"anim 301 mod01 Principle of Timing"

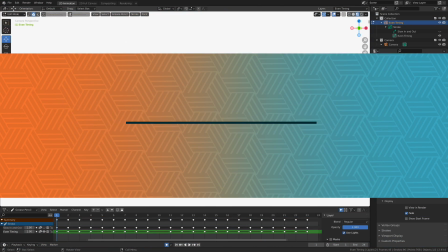The principle of animation that we're going to be looking at this week is called the principle of timing.
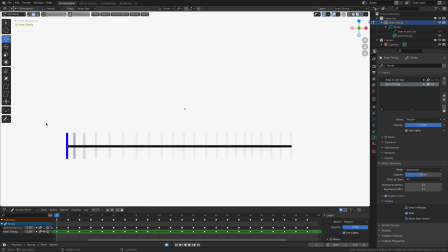And timing is all about the distribution of our drawings along our animation timeline to recreate the illusion of changing speed. Now, I know this is some pretty big level stuff, and we're going to break it down into a series of smaller components to help you understand
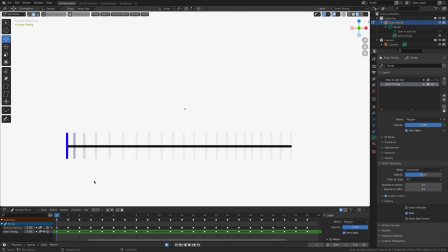specifically how this illusion of speed and specifically how the speed changes inside of our animation. To start off, let's look at this simple little animation. Now, it's just an animation of a line going from the left side of the screen all the way to the right side of the screen. I've
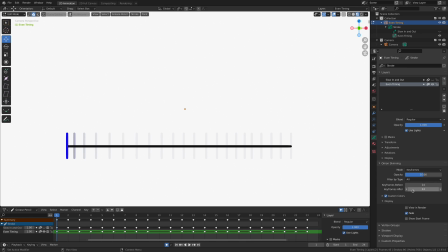gone into my object data and I've changed my onion skinning parameters so that I'm seeing basically every single frame in the animation. So 24 before and 24 frames after the current location of my playhead.
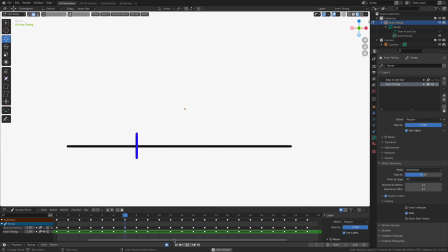Let's just play it, see what it looks like. And there it goes. So this is what's called an evenly spaced animation. If you look at the illusion of speed that this little blue line has created, it's an illusion of an even speed.
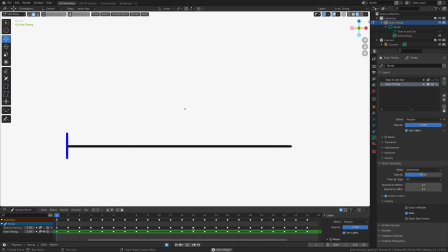It's not changing its speed. It's not going faster or slower. It's kind of going the same miles per hour, if you will, across the entire black line. It's not changing its speed. It's not going, there's at no place on the line is it going slower or faster. It's evenly going from the left side to the right side.
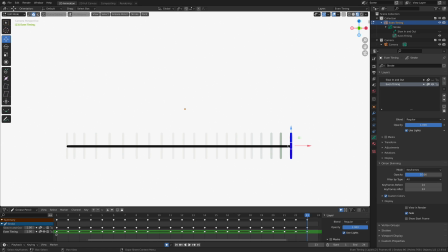If you look very carefully down here in my timeline, on this green line here, I have a keyframe on every single frame. So it's interpolating, if you will. It's animating across every single frame in the animation itself.
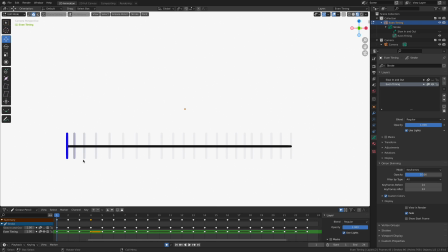So there are 24 frames, and there's 24 lines, and you can see them with the ghosted onion skinning up, that they're all evenly distributed. And what this produces is a very flat animation. There's no sense of speed at all. If you look at the way human beings move, or anything moves for that matter,
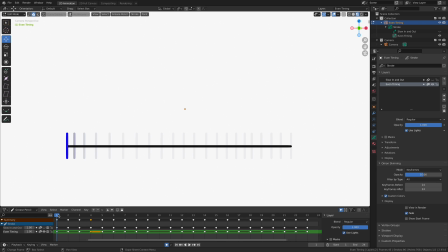there's always these small little changes in speed that happen throughout the entirety of their animation. If you analyze movements very directly, you'll start to see these speed changes almost immediately,
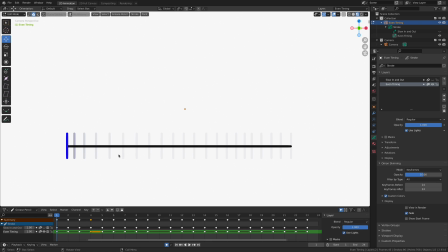and then in the absence of these speed changes, our animations tend to look incredibly robotic, and this is a really great example of that. It almost looks fake because it's just evenly going from the left side to the right side. That's not how real world works. That's not how we move. That's not how things move out there in nature.
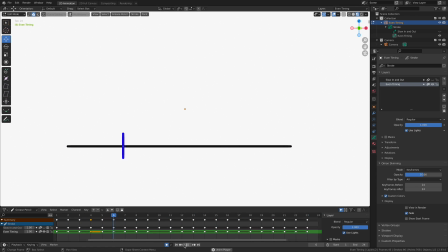There are these small, subtle changes in speed as the animation goes across its movement characteristics. Now let's stop the animation for a second here and activate an alternate one, and I've called this one in my little project file slow in and slow out. Now, fundamentally, it is the exact same animation.
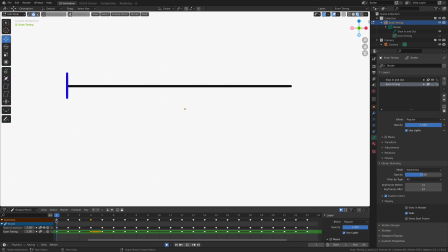I want to turn off the even timing animation layer just for a second here, and I'll play it just so you have a frame of context as to what we're talking about. Now, if you look at this one, now there's a small, subtle little change in the way that this little blue bar is traveling from the left side to the right side.
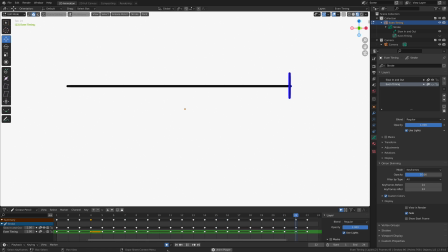It's slowly beginning its movement. It's moving fast in the middle, and then it's slowly concluding. It's ramping down its speed. It's as if we were at the beginning of the animation, way out over here. It's slowly starting the engine. The engine gets full speed, and then it slowly ramps down.
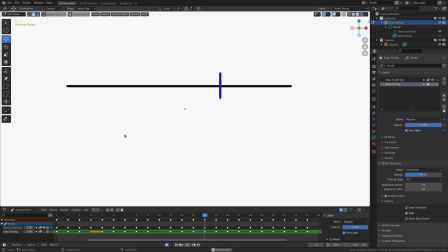This feels a little bit more natural. It feels believable because we're starting to apply this idea of timing, the spacing of our drawings across our animation timeline to give us that illusion of speed. Now, if we look at I'm going to put my playhead back on frame 1 here.
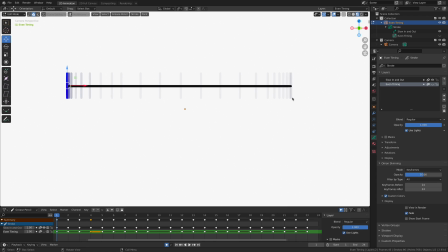If you look at the way that I've actually drawn this, you can start to see how the distribution of the drawings creates this illusion of speed. I'm still working on an animation timeline here that's got 24 individual drawings.